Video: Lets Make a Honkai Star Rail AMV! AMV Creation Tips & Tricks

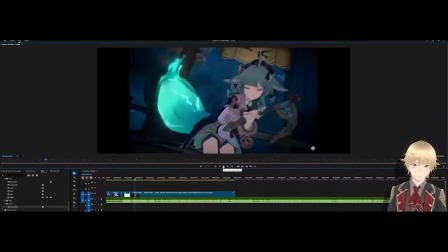20:45 Kids screaming in the cradles, profanities.
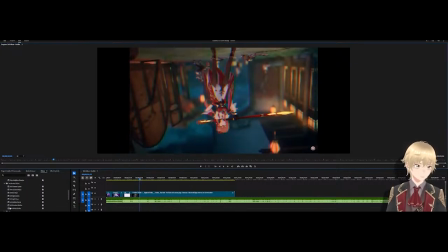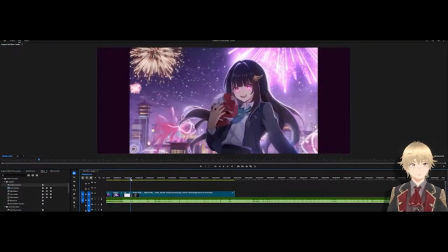20:59 Haven't tried an additive dissolvent yet, so let's see. Then we have a non-additive dissolve. The additive is adding in stuff from the previous frame, so let's see what happens.
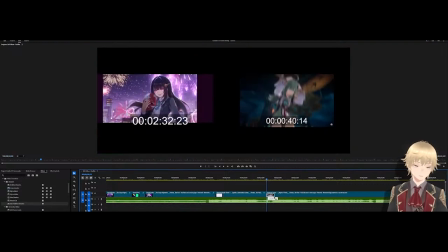21:16 If we do this, this might work. Let's see what this looks like.
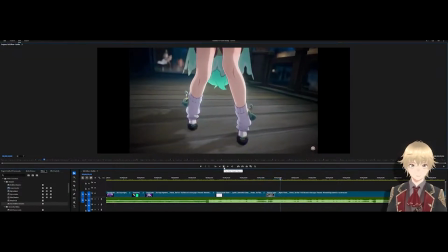21:26 Kids screaming in the cradle.
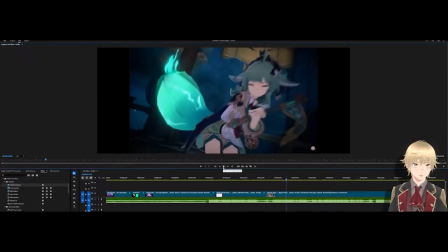21:38 Kids screaming in the cradles, profanities.
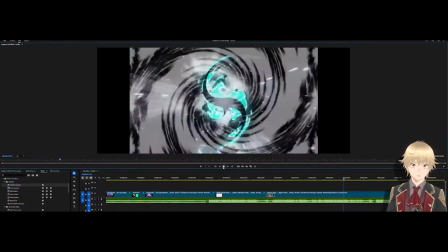21:44 I see the world through ice covered in ink and bleach.
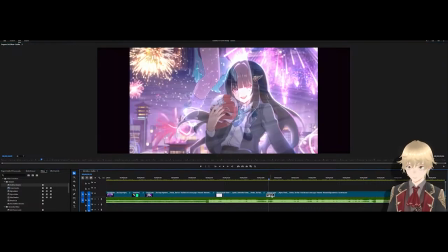21:51 I think for now we're going to go with the traditional transition. We can always come back to it at the end.
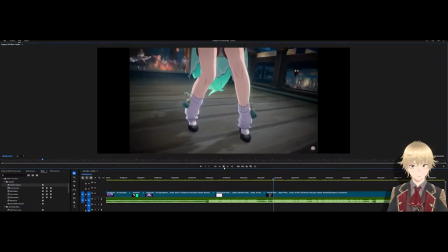21:57 Now, going forward from here into the next set of lyrics.
Kids screaming in the cradles, profanities.
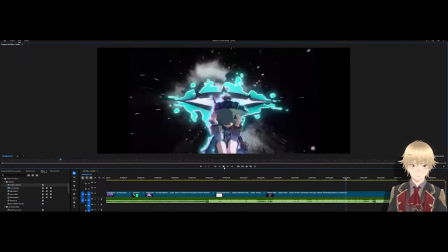22:06 I see the world through ice covered in ink and bleach.
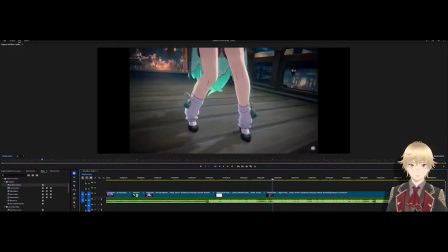22:13 What we have here is a nice beat drop that is completely matched here by this
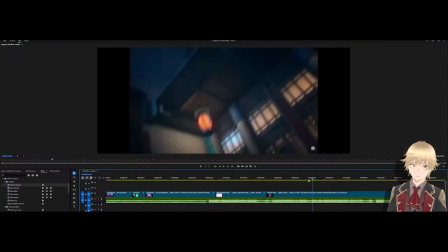22:20 falling animation right here.
I see.
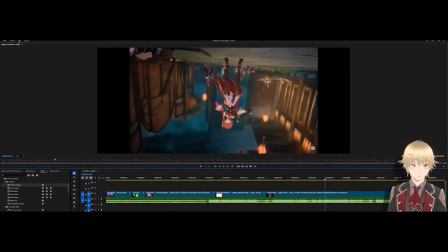22:26 As we hit that beat, there's that jump in the screen with Huoho falling to the ground. And I think that works as a natural transition point.
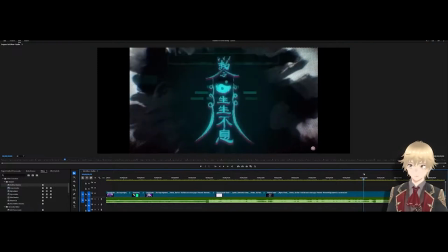22:34 And also we have where it says pink and I see in colors of pink and blue, which this is, in fact, in the pink and blue color scale.
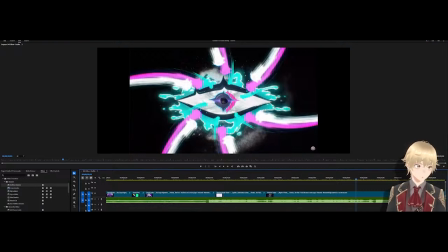22:43 So it works for the lyrics.
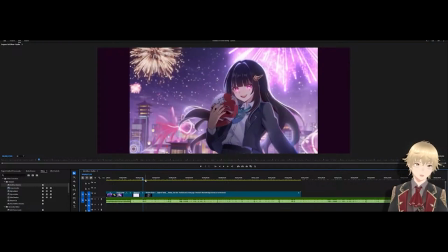22:47 Hello, hello, new viewer. If there is a Genshin Star Rail character you'd like to add to this AMV, we're kind of doing it with the community. Just put their name in the chat if you have a particular cutscene in mind. We'll also, if I have it, I will put it in.
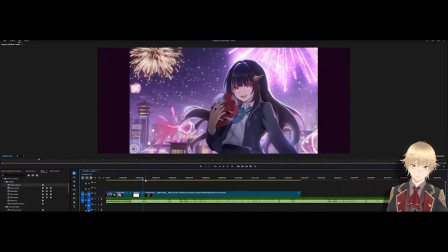23:02 Cutscene, character trailer moment, anything like that. This is what we are currently working with.
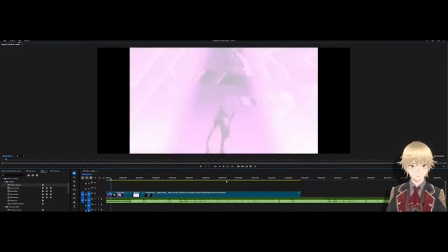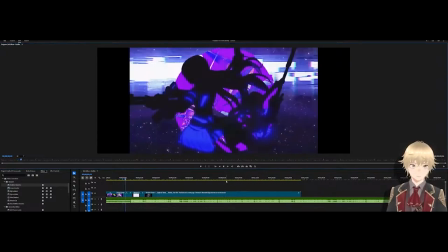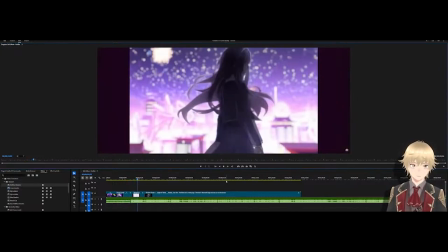23:22 I live inside my own world of make-believe.
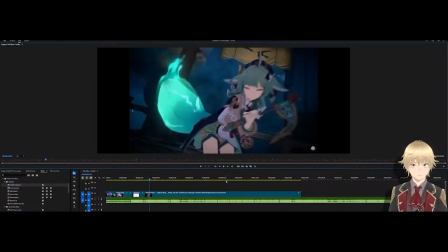23:28 Kids screaming in the cradles, profanities.
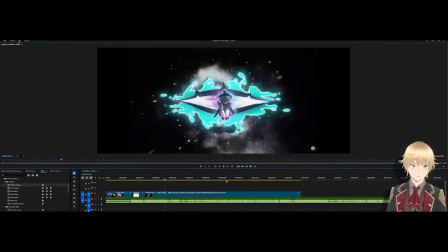23:34 I see the world through ice covered in ink and bleach.
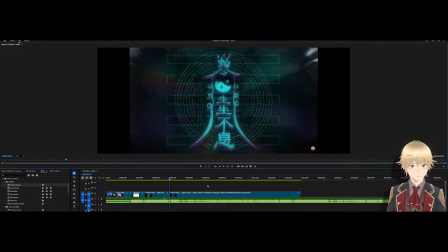23:42 Alright, so moving on to the next set of lyrics. I also recommend locking, if you're planning on not doing anything with the audio track, locking it does help. Otherwise, you saw there where I did the split, which is Control K, and it also cut the audio.
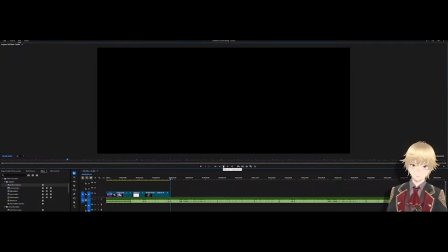24:01 So what is the next set of lyrics?
Cross out the ones who heard my cries and watched me weep.
So it looks like we have...
Cross out the ones who heard my cries and watched me weep.
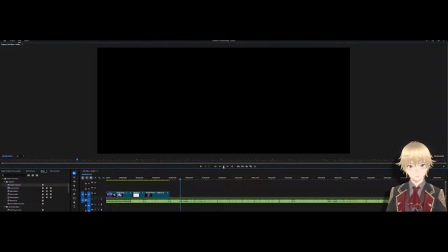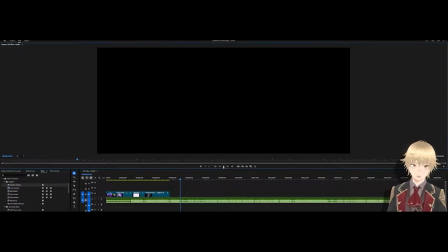24:35 The lyrics exactly are, cross out the ones who heard my cries and watched me weep. Now that gives a bit of a revenge theme.